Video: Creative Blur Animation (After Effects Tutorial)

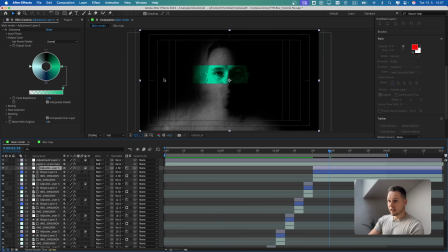12:20 And if you ever get tired of the color that you already have here, then of course you can just go to this green one,
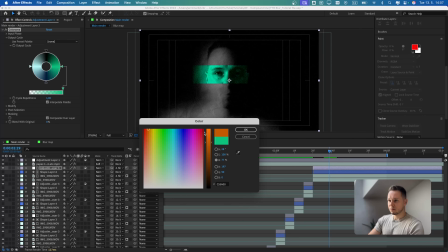12:24 and then we can change it for example to rich orange color like this.
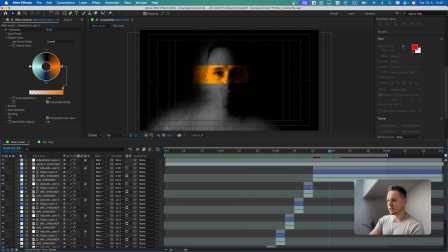12:29 And then you have to copy the Colorama effect on the other adjustment layers, but that's pretty much it.
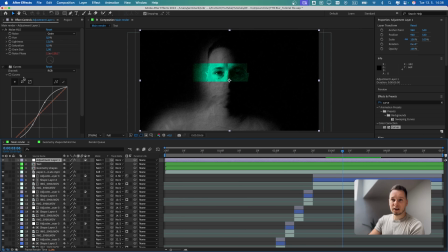12:34 And to finish this animation off, I added some extra little details. So in the top adjustment layer, I added an extra curve effect just to make it a little more dramatic like this. And we are using a basic S-curve over here. And then I also added extra geometric shapes and text effects as you saw in the final results.
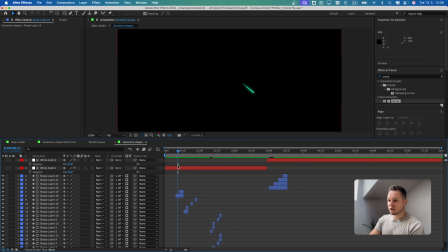12:49 So if I, for example, go to the geometric shapes, you can see that these are just basic shapes which are just popping onto the screen like this.
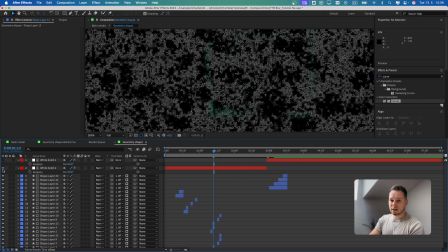12:58 And just to give them this extra grungy look, I also added white solid with fractal noise that looks like this,
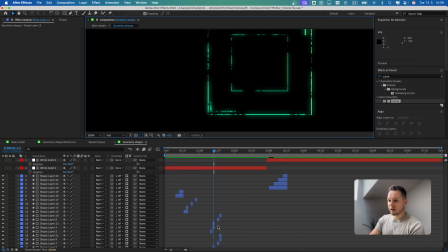13:04 and then it's track matted onto it so it doesn't look super smooth. And I believe there is an extra layer style with outer glow. Oh yeah, you can see that there is an extra outer glow with these settings, so it also has this subtle glowy effect.
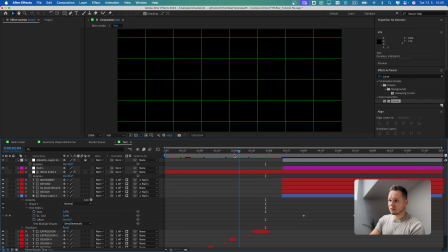13:21 And the same thing with the text. And over here is just some words like expression, motion, design and stuff like that. And then also this final title, which is a basic text animator with blur and opacity. I believe you can see here opacity and blur, and then it's just appearing like so.
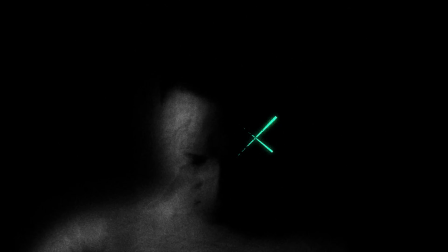13:38 And this is what we've got. Thank you for watching. I hope you learned something new. And if you have any questions or doubts, just drop them down below in the comments. I'll get back to you as soon as possible.
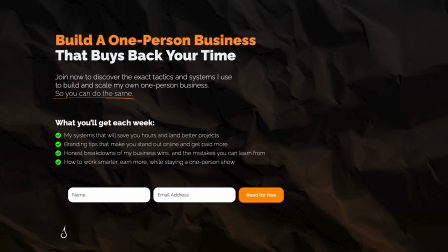13:51 And feel free to check my newsletter down below, where I share weekly tips on running a successful solo business, either for motion designers or anyone really. So that is it, and I'll see you next time.